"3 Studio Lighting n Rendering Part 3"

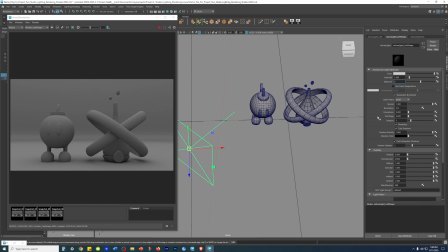[4:11]
I'm going to press enter.
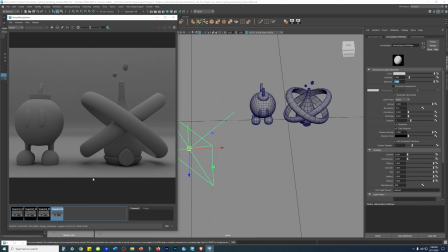Barely did anything.
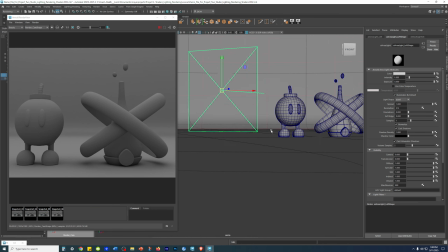[4:26]
Oh, also make sure that your lights never touch the ground. If you do,
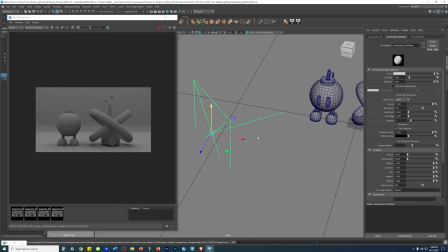[4:38]
alright, so let's see, I'm gonna change this because right now it's set to world, right? Because you see perfect right angles. Control Shift right click, set it to object. It's gonna do set the move along the angle that is set.
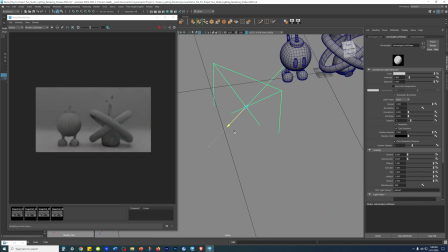[4:55]
Anyway, I'm gonna zoom this in to this close.
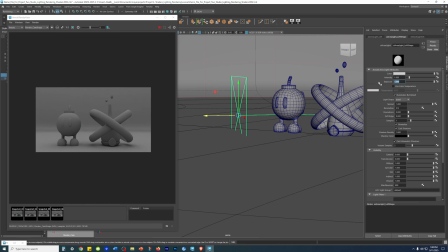[5:02]
set this to 10. It's weird. This thing should be bright as hell. Oh, there, here.
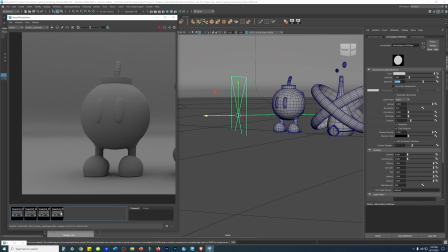[5:18]
Before, after. But where's the...
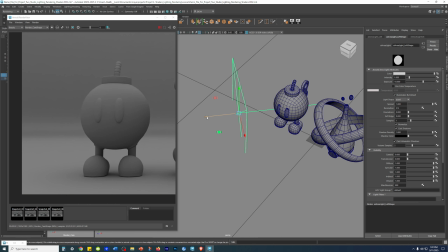[5:24]
Okay, I'm gonna zoom this in some more.
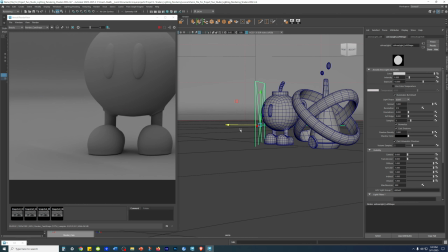[5:28]
Here, right here. This is what I want to show. When you have the area light penetrating the floor, you'll see this line.
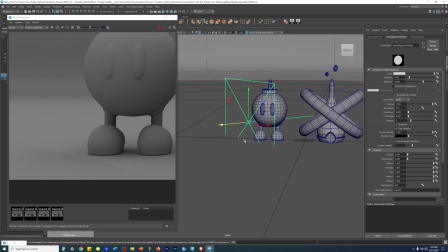[5:38]
That's why you never want to have it penetrating the geometry mesh of the floor or anything for that matter because of this. Not knowing about this alone, you can, when you're learning, will burn through a couple hours because you just have no idea why it's doing this ugly line, right?
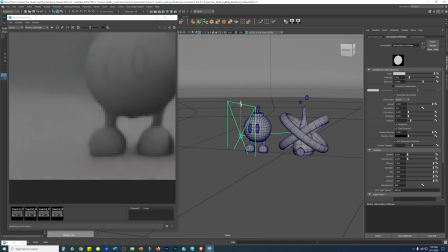[5:56]
So you just always, the rule is lift it above at least this much.
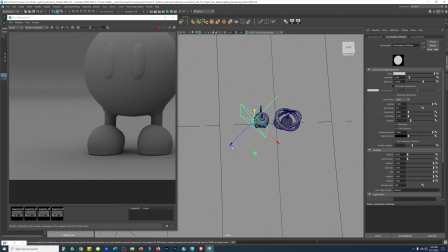[6:04]
See? Then you want to pull it back around here.
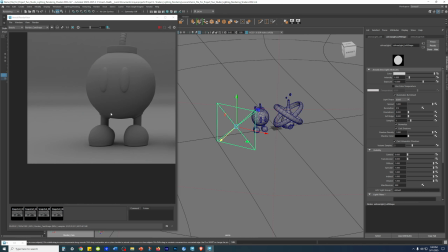[6:11]
Also, the bigger the light, like I said, makes it so that it's a soft diffuse light.
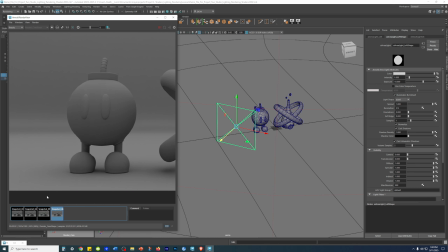[6:17]
Before, after. Super soft and diffuse. Shadows are also negligible, right? This just adds a nice fill light. But if you have it scaled small,
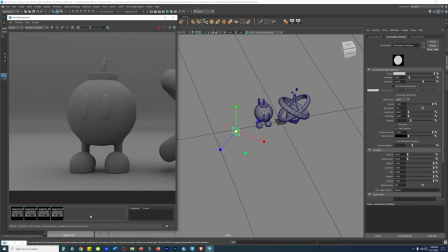[6:37]
Control U, what's supposed to happen is the smaller the light source, the light beam gets more concentrated.
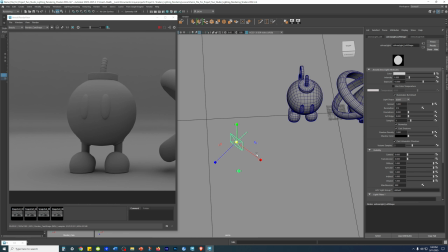[6:51]
So okay, so this here is the small light. I'm gonna save a snapshot. Okay, so this is that. I have it selected. Alright, I'm gonna write in here
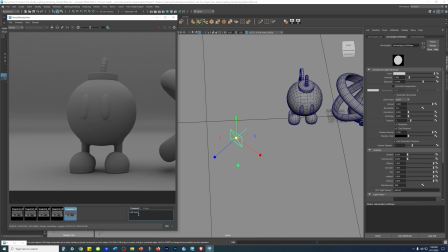so you can write a little note. This here I wrote left area light scaled small.
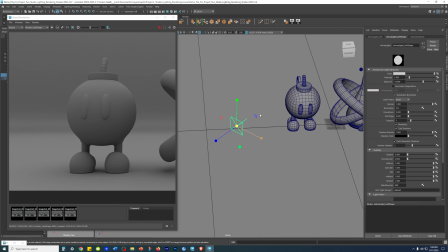[7:25]
See? Now I'm gonna jack it up so you can see the before after. This is no light, this is area light small.
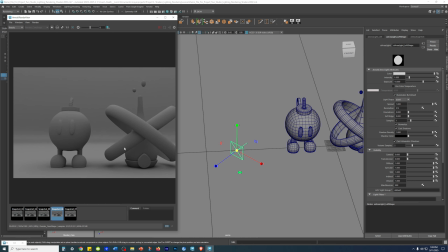[7:36]
You see how it also affects this guy over here, right?
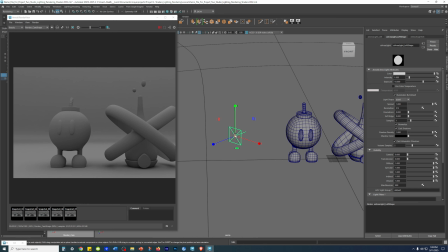[7:43]
If I scale it big,
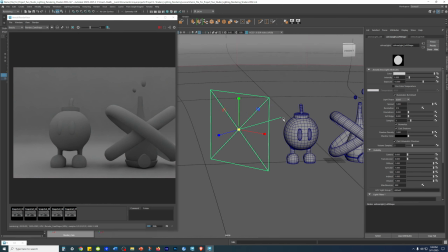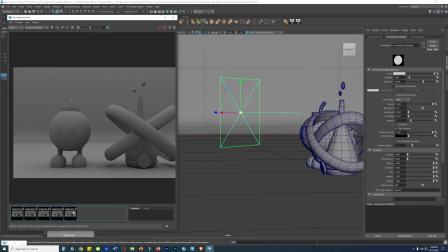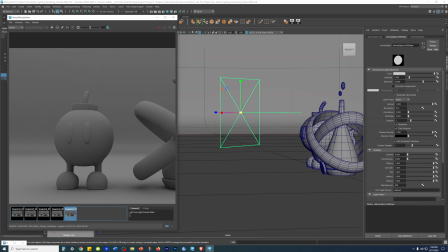[8:00]
see, this is the left area light scaled small. If I uncheck it, the bigger the light, the softer the fall off.
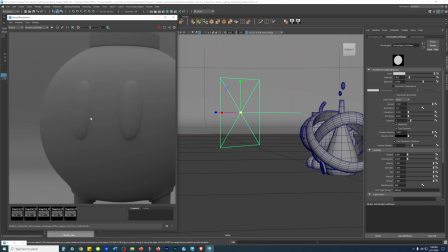See?